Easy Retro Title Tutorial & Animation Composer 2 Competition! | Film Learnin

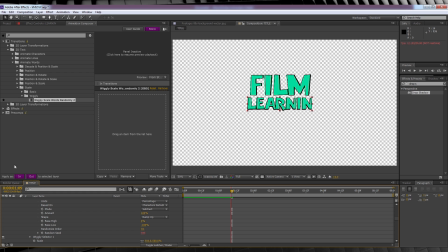4:11 From there, let's move on. Let's head to the project window and drop our title text into a new comp.
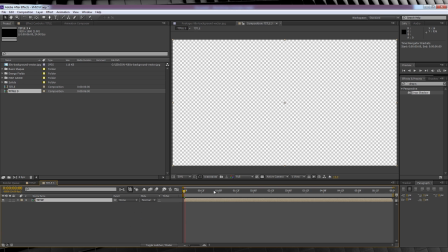4:16 From there, it's time to add some cherries to our text to give it a bit more of an old school feel. So we'll head up to Effect, Stylize, and add a glow. This time, all we need to do is lower the threshold to 55 and up the radius to 20. That just softens our text just a little and mutes the color. From there, it's time to make it wobble.
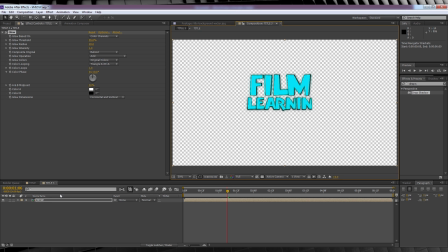4:35 This is to give it that wiggly hand-drawn feel you see in a lot of old school cartoons. So let's head to Effect, Distort, and add Turbulent Displace. Now, all we need to do here is change the amount to 20, the size to 8, make sure you're at the start of the comp, whoop, hit the stopwatch on evolution, head to the end of the comp,
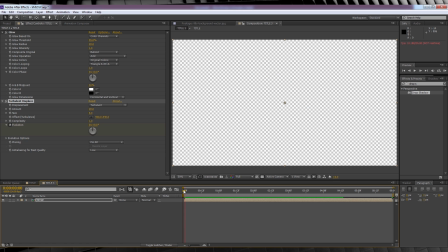4:54 and change it to say 30. If we check out a preview, you can see it now has that cool wiggle effect.
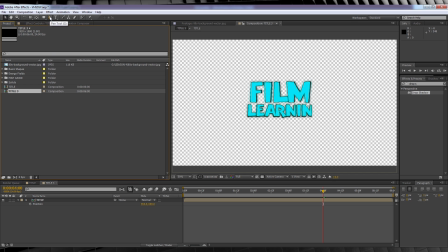5:01 Neat and easy. Next, I'm going to do our triangle shape that swings in. To do that, all I'm going to do is grab the pen tool and draw a simple triangle. I'll then drop that layer below our text. We'll then head up to Animation Composer once more, open 2D transformations, position and rotate, and grab overshoot position delayed 1.
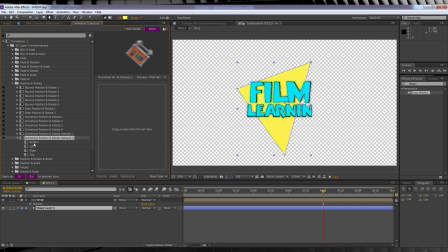5:21 Only this time, I'll collapse the choice down and make sure my triangle will shoot up from the bottom of the frame. Let's check out a preview. Nice. I'll then copy the glow and the displacement effects from our text layer and then paste them on our triangle.
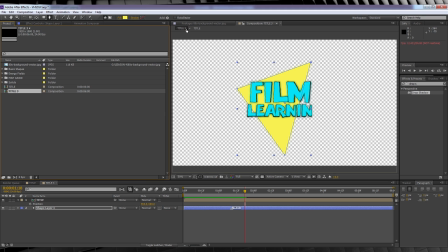5:36 Last step is adding a sweet retro background to our layer. This is one I grabbed straight off Google Images.
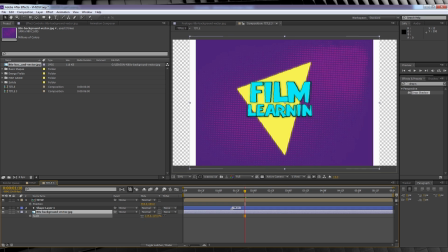5:42 So I'll drop that right down the bottom, scale it up so it fills the frame like so, and then of course, we'll paste our effects once more on this layer.
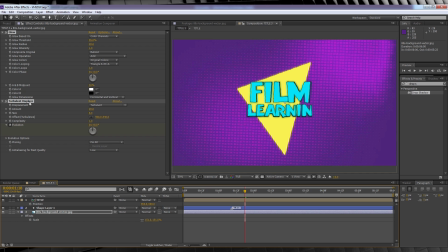5:54 As you can see, the glow needs a little adjusting. So I'll just lower the threshold to say 40 and the radius to around 8.
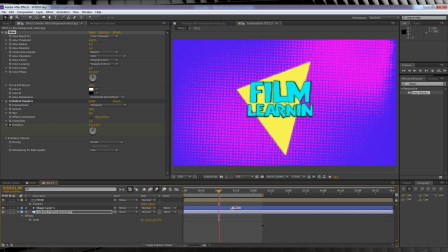6:01 One last finishing touch, enable motion blur for the comp. And if we check out a preview, that's all done. Now you may have noticed a difference between my title here and the one I showed at the start of the show.
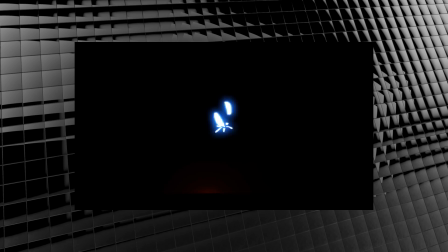6:13 And that is that it includes these animated sprites. These are a part of a paid pack you can find on Video Hive, guys.
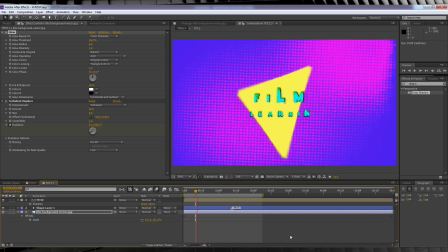6:19 They are great and I will leave a link to them down in the description. But as far as this shot goes, we are done. Add up all of those steps and you get something like this.
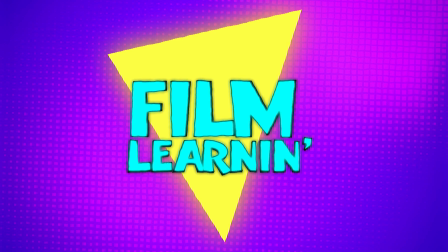So that's making your own retro 80s, 90s, any sort of title sequence with Animation Composer 2. It's really, really easy to use. And it's free. I mean, it doesn't get any better than that.
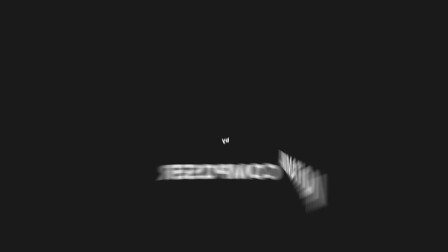6:45 As I said in my review of Animation Composer 1, I'm saying it again for Animation Composer 2. This thing is the easiest way to add quick animations to your text or your 3D layers or anything you really want to accomplish.
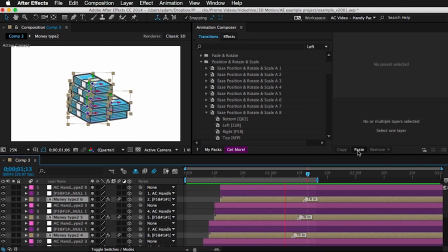6:57 Now guys, I will mention that there's a whole bunch of cool presets within the free version, but if you like,
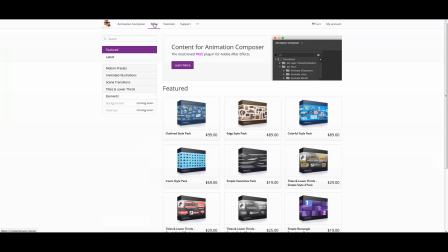7:02 you can head over to MrHorse.tv and see they have a bunch more stuff on offer,
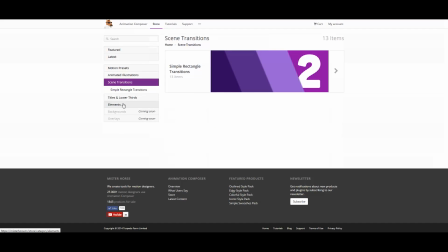7:07 including more motion presets, animated illustrations, scene transitions, titles and lower thirds, and also some cool elements like simple swooshes.
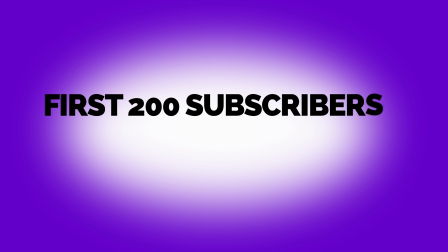7:15 And just to add another sprinkle of awesome, the guys over at Mr. Horse are offering the first 200 Film Learning subscribers a 20% discount on any of these expansion packs.
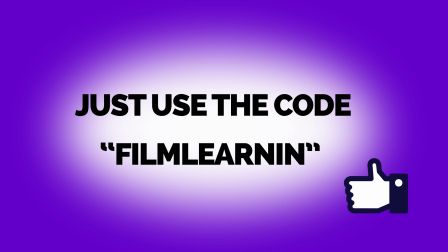7:24 All you have to do is use the code FILMLEARNING at checkout. And that to me is pretty damn cool. So as I've been teasing on Twitter and a couple of times on this channel, I want to run a competition. And this is thanks to MrHorse.tv. I contacted them a couple of weeks back after I downloaded Animation Composer 2 and said, hey, this plugin's great. How about we celebrate the release and give away some stuff? And they're like, okay. So here's the competition, guys. What I want you to do is I want you to make a title sequence for Film Learning. Now here are the rules. First off, you've got to use Animation Composer 2.
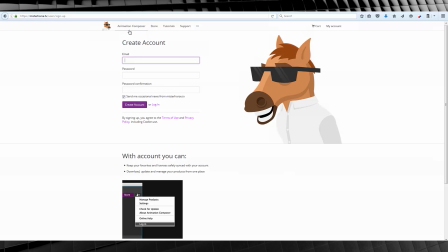7:57 So just head over to MrHorse.tv, register an account, download Animation Composer 2, and you're good to go. The other thing is that you have to be a subscriber to this channel, of course. And lastly, I just want you to like and share this video. You can make any sort of title sequence you like, I don't really care. As long as it's fun, it's cool, and it can be used on this show.